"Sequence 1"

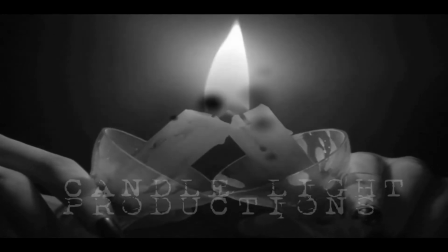We incorporated the candles that we used later in the play into our ident. We used After Effects to change the tint and give it a burning effect to fade out to.
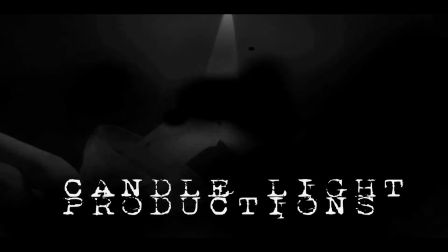The footage we used, we filmed ourselves and then added the effects to. The establishing shot is a panning shot.
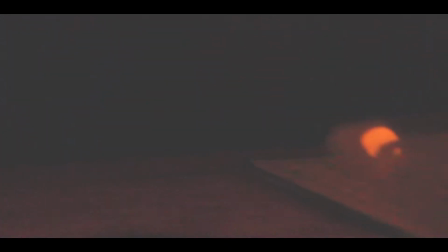We used a skateboard as an improvised dolly as we didn't have any to use. We did this to make the scene flow nicely.
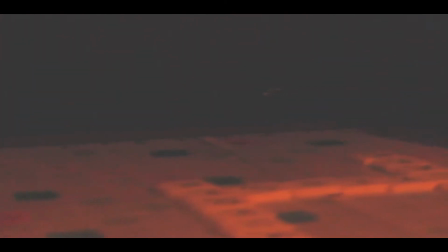We also used a relatively long take as it introduces the whole film and establishes that the focus is on the desk and his hands.
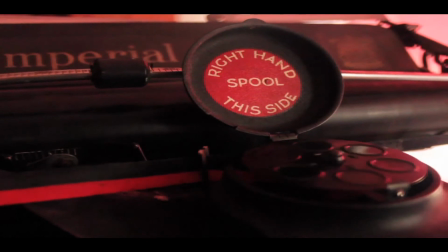We used the candles as a prop in our film because we wanted to emphasize what time era we were going to use. This is why we used a Scrabble and the typewriter too. It also gives off a natural light source that helps emphasize the scene.
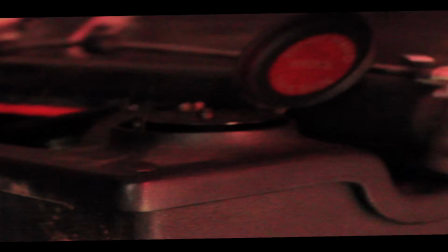We used the diegetic sound of the typewriter to emphasize the genre of the film, as well as creating an enigma because he's using an old-fashioned typewriter instead of a computer in the modern times. This will also show the time setting and era. We only use the actor's hands throughout the opening.
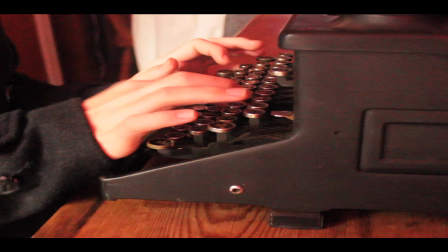This is because our narrative is restrictive and it gives the audience enigma codes to decode, as they will be thinking, who is the man?
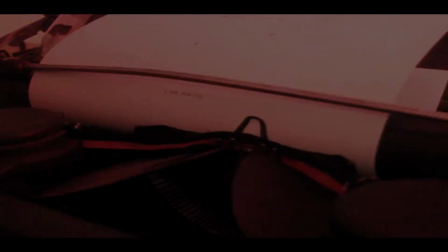And this will engage them more and entice them to watch more. We used After Effects to create a wiggle effect on the writing.
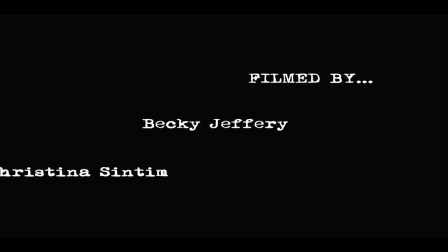To do this, we had to download a new text that we wanted to look like a typewriter. We then had to put this on After Effects, and all of this proved tricky as we didn't know how to get the effect we wanted. We had to research how to get this done.
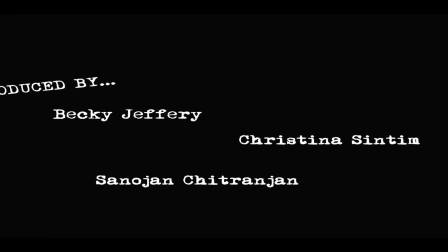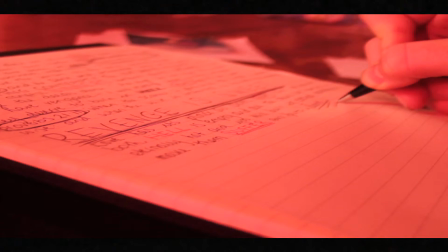We overlapped two of the same scenes of him writing to add effect and to make it more interesting to watch. We got the idea of this from the research of Seven. This is called the echo effect.
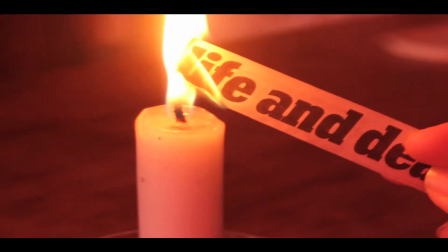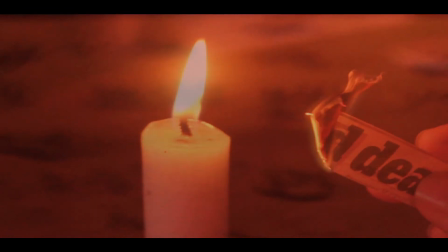We overlaid two shots so they blend more smoothly into one another. This makes it more appealing for the audience and adds interest.
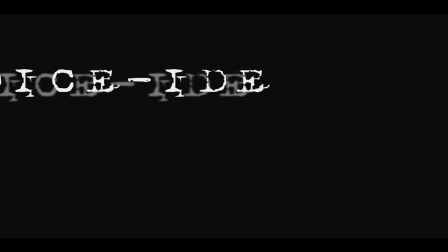We decided to use this name because of the play on words. We use a dice as a major prop in the opening, and the whole thing sounds a bit like Decide, which is what our piece is about, deciding who to choose using the dice.
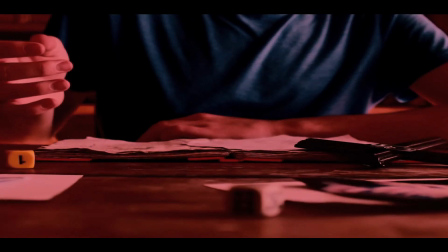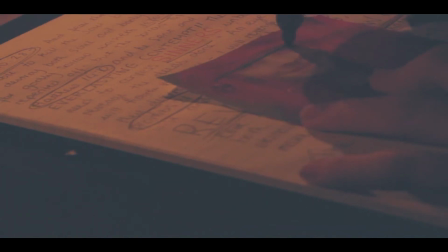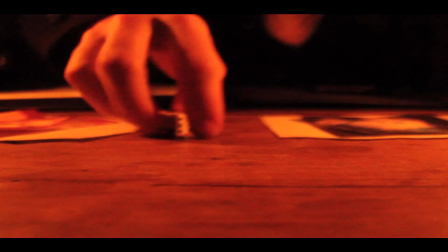We put filters over the top of all the scenes because we wanted the scenes to have a red tint over the top. All of the scenes came out of different colours when filming, so it was hard to colour correct them as all the same shade of red.
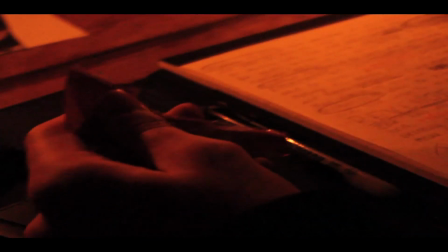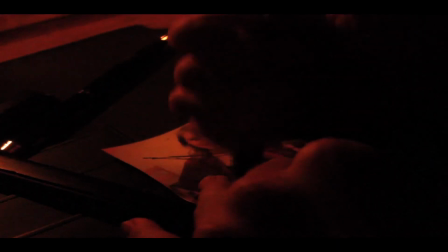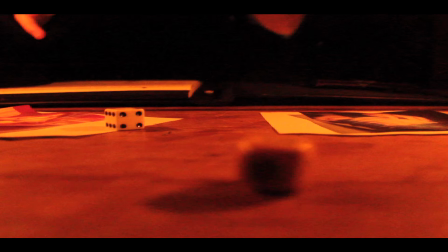We added the effect onto one of the dice shots that made it come out of his hand in slow motion and then reverse back in and come out normal speed. We did this because there is a lot of shot of the dice and it makes it seem less repetitive.
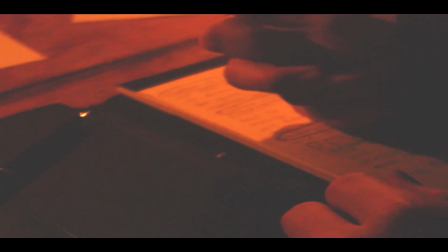When the killer is destroying the pictures, it is symbolic and foreshadows what will happen later in the film without the audience knowing too much. It gives off an enigma as the audience want to know who they are and what and how they die.
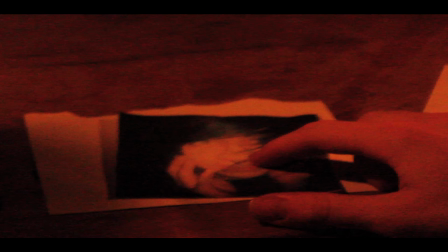We kept one victim undestroyed to symbolise that one of them does survive. Again, this is an enigma code as the audience want to know why.
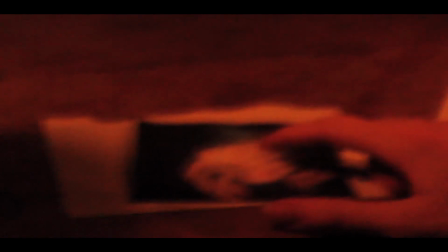It also makes the opening flow better into the main story.
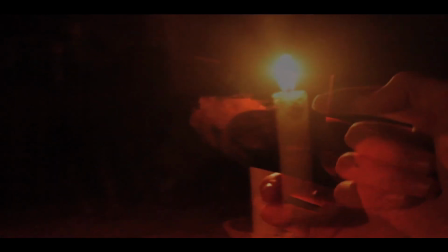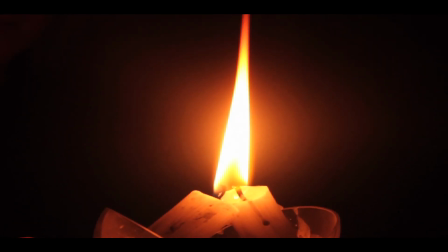We use this as a closing shot because as the candles fade out, it would blend well into the main story, and it also finishes quite abruptly, which gives the tense atmosphere that we wanted to achieve.